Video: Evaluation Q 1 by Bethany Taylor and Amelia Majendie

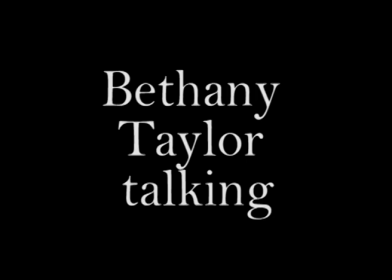[0:00]
In our project, we have aimed to follow the conventions of a trailer, such as titles, voiceover, character types, shots, and mise-en-scene, which includes location,
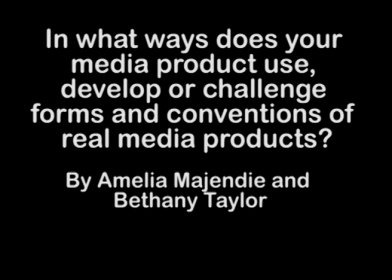[0:07]
settings, and lighting, and finally editing, and the way the trailer has been edited to make the audience feel a certain emotion.
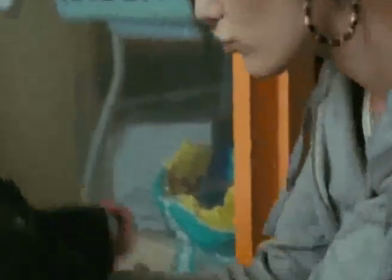[0:13]
The narrative of the trailer is partly based around Fish Tank's storyline of a neglectful mother, as well as the main character having a dream,
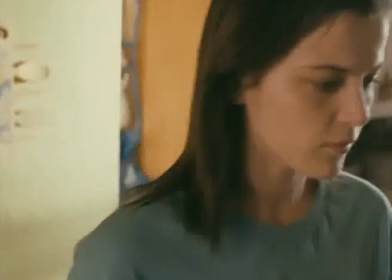[0:19]
differences being in the relationship between the main character and his sibling, relating to the film title.
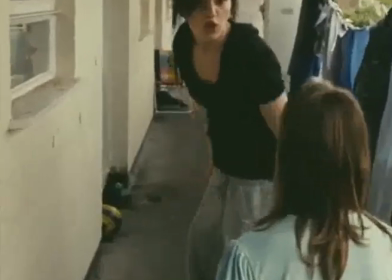[0:24]
In the trailer, we've tried to portray their relationship as a close one,
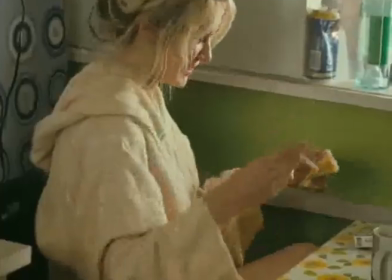[0:28]
highlighting that the main character, Dexter, has a lot of responsibilities because he has to care for his younger brother. The narrative works well for the genre of social realism. Looking at other films such as Kidulthood, we see a lot of younger people struggling with their lives.
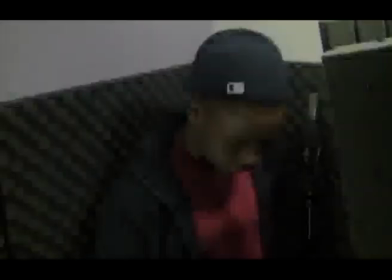[0:41]
Whether it's from school, peer groups, or family, we see how they cope with their problems. For example, in Kez, we see him get into fights and cause trouble, and his escape is his best friend.
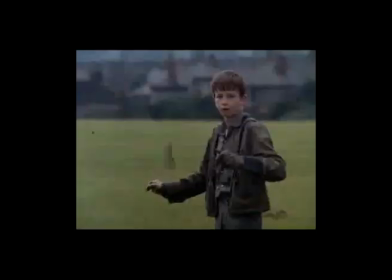[0:51]
We thought the idea of giving him a love for music would increase the audience's sympathy for the main character, because they are seeing how hard he's trying to work, as well as having a more interesting storyline and purpose to his success.
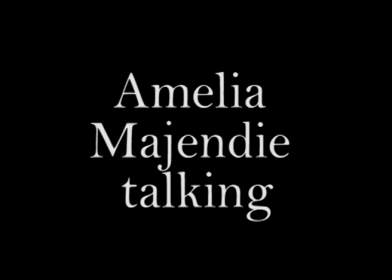[1:04]
We thought about props and how to dress the scene to suit social realism. For example,
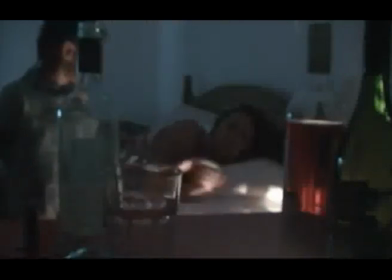[1:08]
props such as bottles of alcohol and cigarettes fit in well with representing how Dexter and Romani have to live and how their mother doesn't care about them or her own life really.
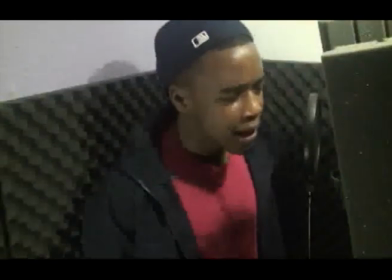[1:17]
As well as using a recording booth and filming the shots in a small flat, we tried to make the setting look untidy.
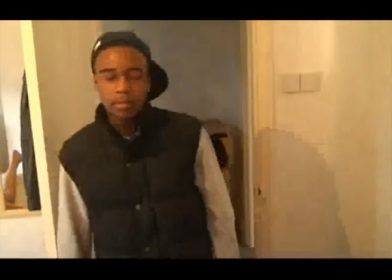[1:23]
This shows that the mother isn't very caring or maternal. We dressed the characters in the urban style clothes.
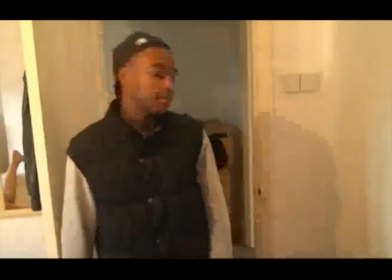[1:28]
Dexter wore quite nice but similar clothing to try and show he didn't have a lot of money but still cared about his appearance.
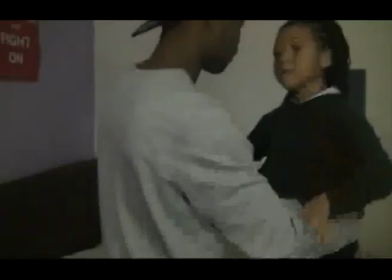[1:34]
The younger sibling Romani was often dressed in school uniform to reinforce his vulnerability.
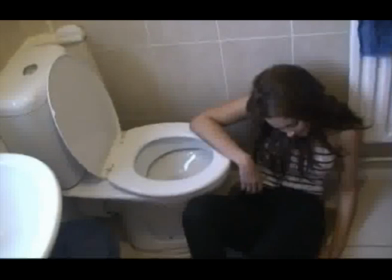[1:40]
Amelia, the mother, was dressed in clothing that showed a lot of skin to make it seem as if she was trying to make an effort, but her style was quite dated.
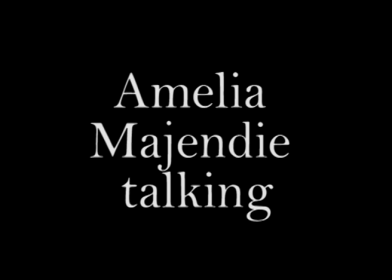[1:46]
Music was important in our trailer because of the relevance it has to the storyline. We made several changes to the music for our trailer. We started off by running the song that Dexter raps to, going through the whole trailer. We then decided it looked too much like a music video, so added in a different soundtrack at the end to build on the tension.
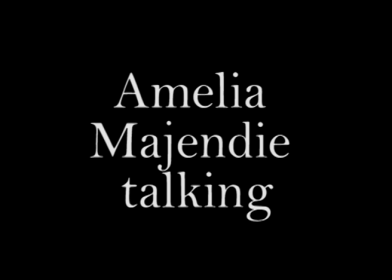[2:03]
The two songs we used are similar to those that are used in the other films, such as Kidulthood and Adulthood. We also included voiceovers in our trailer, using a voice that's unrelated to the characters to avoid confusion. The titles we created were simple, bold, following on from films like Kez and Fish Tank. Because of our choice of plain text, we added in some effects such as blur, zoom, and wipe. You can see from Fish Tank's titles, some of them zoom into the screen as well as blur.
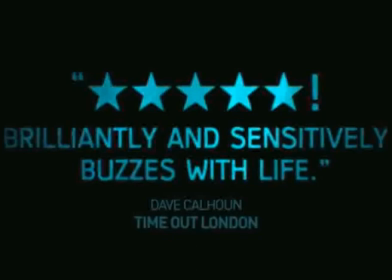[2:30]
The effects made the titles more interesting to watch. The text in Kidulthood are also similar to the ones we used because they are simple and bold.
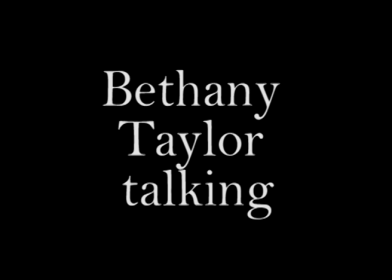[2:38]
Mise-en-scene is important in helping to show the conventions of the genre through location, settings, and lighting.
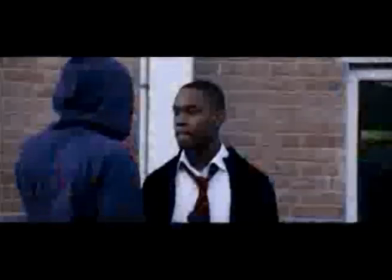[2:43]
We tried to focus on using natural lighting because it suits the naturalistic elements of a social realism film, but there were times when artificial lighting was used.
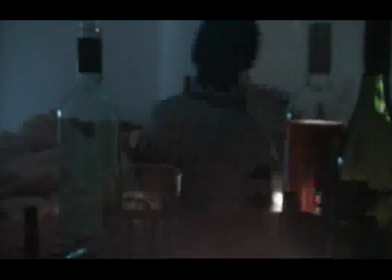[2:50]
For example, in this scene with Romani and Amelia, we used darker lighting to create more atmosphere and to show the fact that she was in bed and had no interest in her children.
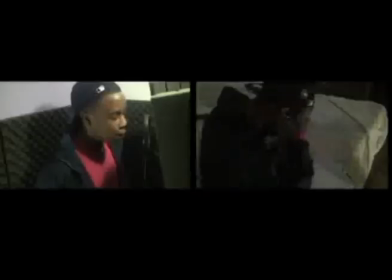[2:58]
Another example of artificial lighting that we used was in the booth when Dexter was rapping. The lighting was focused on the microphone and him to show their importance. Reasons for using this natural light was to help set the time of day and year as it adds into the sombre atmosphere.
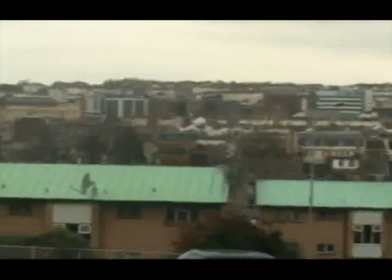[3:12]
We tried to use a variety of locations for our trailer, including the flat, a local park, and high-rise buildings that represent an urban setting.
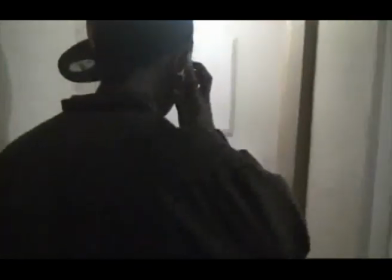[3:18]
We also made it more interesting for the audience by using different camera angles. Close-ups are always very effective, especially in trailers when you're trying to emphasise certain points.
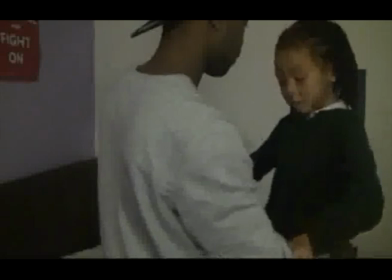[3:26]
Quite often we use mid-shots to introduce the characters as well as doing some more interesting shots, such as the scene when the mother is asleep in bed.
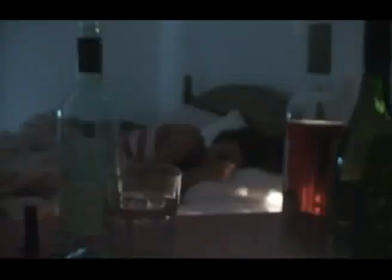[3:33]
The bottles of alcohol are in focus and the characters aren't.
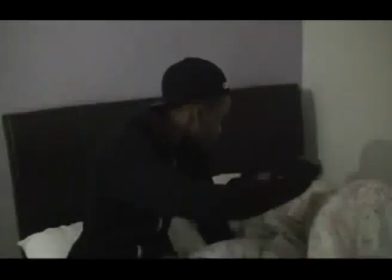[3:36]
We made a lot of changes throughout the process, cutting scenes and making this music in sync with Dexter rapping.
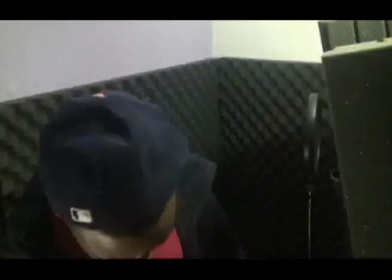[3:42]
The pace of the trailer is quite fast, especially towards the end where we have a montage building the suspense.
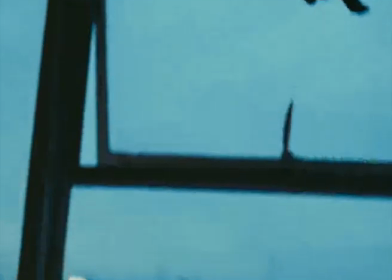[3:47]
As well as using cut, we experimented with dip to black after several scenes and a dissolve transaction.
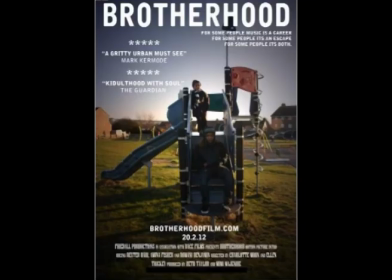[3:54]
When creating my poster, I decided to use the same font that we used to create the title Brotherhood. The reason for this being that I wanted the font to be recognisable and it helps create a brand image.